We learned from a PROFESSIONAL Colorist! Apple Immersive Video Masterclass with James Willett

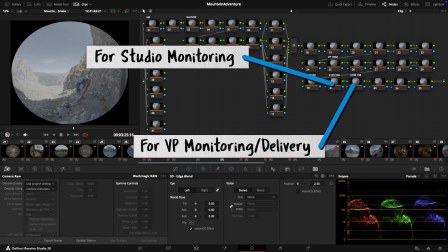So when you come to monitor in the Vision Pro or deliver, that 108 nit node will be enabled. It makes sense that proximity will impact how bright 108 nits feels. It's just like earphones. Stick them in your ears and they will sound very loud. Pop them on your desk though, and you might not even hear them. This was really cool to see demonstrated. James enabled streaming to the Vision Pro and had me look at the image in the headset and then take the headset off and look at his monitor. And they looked within reason identical. James really has his suite dialed in.
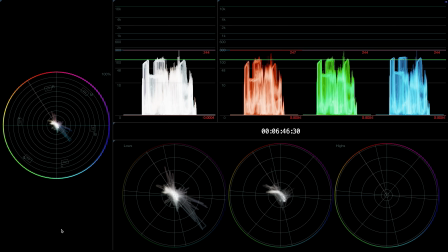James uses Knob Omniscope, but he showed us how he'd configure his scopes if he was using just Resolve.
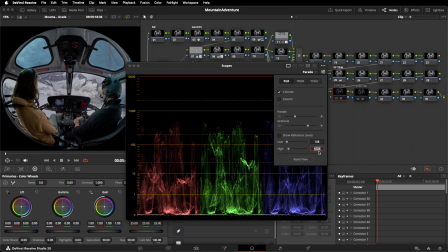He had a really cool trick using the low and high reference levels for 108 and 250 nits that helps him understand the requirements for Vision Pro.
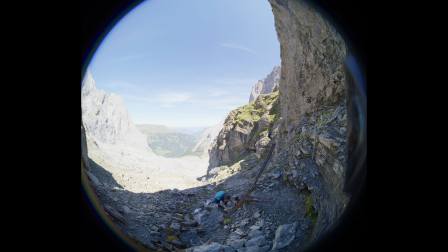We got a shot here where we've got quite a bit of shadow, with you walking up the ladder, front of shot here, and also where the sun is at the back of the shot. That's a lot of dynamic range. This is a common problem when you have a 180-degree lens. To avoid seeing the camera's shadow, you'll often end up pointing towards the sun.
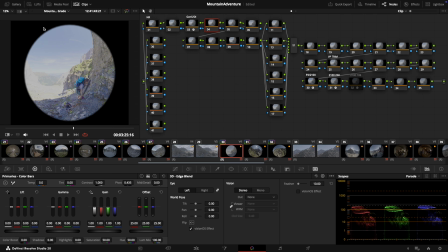I'm going to jump to node 6. Now, this is an example of where I'm not using nodes. This is because it's nice to keep some sort of in reserve. You might want to dive back and do a little correction. And node 6 in this tree tends to be where I do my primary balance.
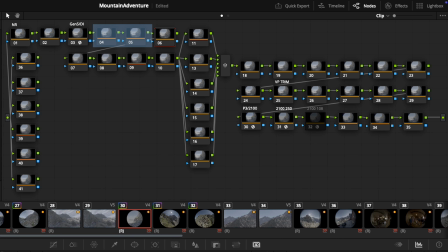And that leaves me a couple here in case I need to make any adjustments before it.
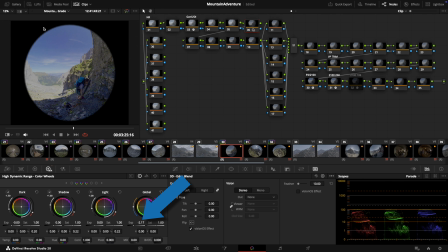So if we go to node 6 and we look to balance the shot, bring the exposure down a little bit, you can already see that sky is really sort of coming into its own. So let's just go ahead onto our next node and bring some light into this lower area of the shot.
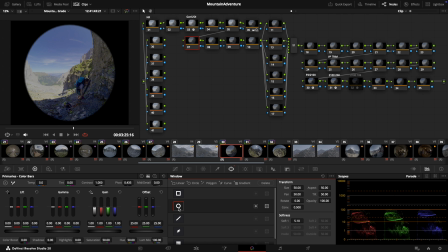Now we could do it in a number of ways, but let's just go with a simple power window. Shape that up, bring it down here, and we want to keep it pretty soft.
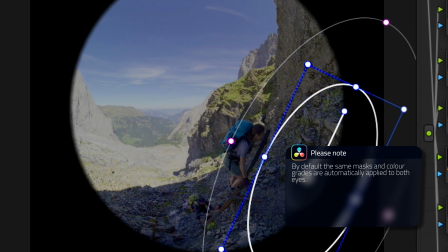It's like any grading, you don't want to look like you've done something. So we're just going to feed a little bit of light in to this lower portion of the shot.
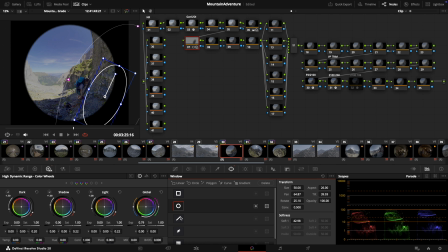This is a great point to mention some caveats. Fine masks create issues when combined with the parallax between each eye. To circumvent that, you might need to create unique masks for each eye, or soften the edge of the mask.
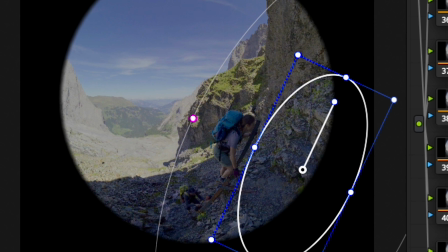The circular window James is using to address the foreground exposure is so soft that they won't cause any issues. So far, is your thinking and approach similar to working with 2D? Yeah, it is. It's just a little bit more considered. You think, oh, you know, do I need to do this?
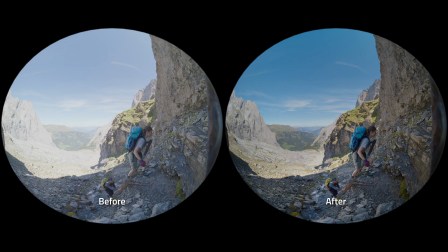And in this shot, because we've got so much of a disparity between foreground and background, I feel that we can give ourselves license to kind of do this. And I mean, that's only a very quick, subtle correction that we've popped in there. However, what's probably good is for you to have just an initial look at this in the Vision Pro. Now it's time to get the Vision Pro on. I'm going to open the Apple Immersive Video utility, and James will enable Stream to Vision OS. I think it's worth letting this play out and showing you what the interaction between someone in a headset and a colorist can be like. Can you please show me how it looked before we added the power window? Yeah, of course I can.
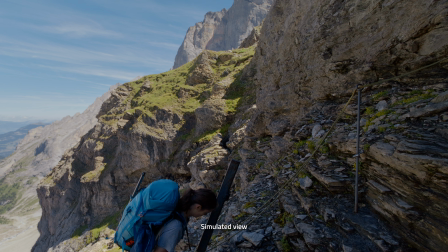So if we go back to that and we switch that off. And now enable it, please.
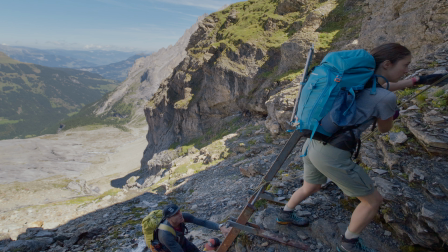There you go. It feels very natural. And we've been able to see more detail here in the foreground. Is it enough, or do you want to come up a bit more, or does it feel about right? So I think we should bring it up a little bit more, because the climber that's coming behind me, his black trousers are a little bit, I feel like being lost a little. And this is the beauty of it. I can keep going here in the comfort of my grade suite whilst you're inside the Vision Pro. And because I know what it looks like, because we've tried it with the 108 node, with the 108 nit node, and I've had the Vision Pro on previously. I know what to expect. James spent more time finessing that shot. His goal was to reduce the dynamic range in the scene,
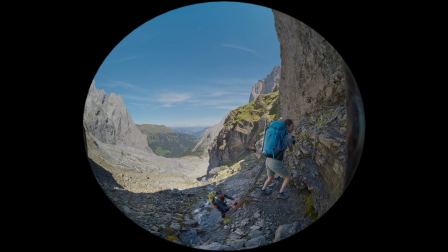but to do so while preserving that realistic relationship between shade and sunlight that you'd feel if you were there in person.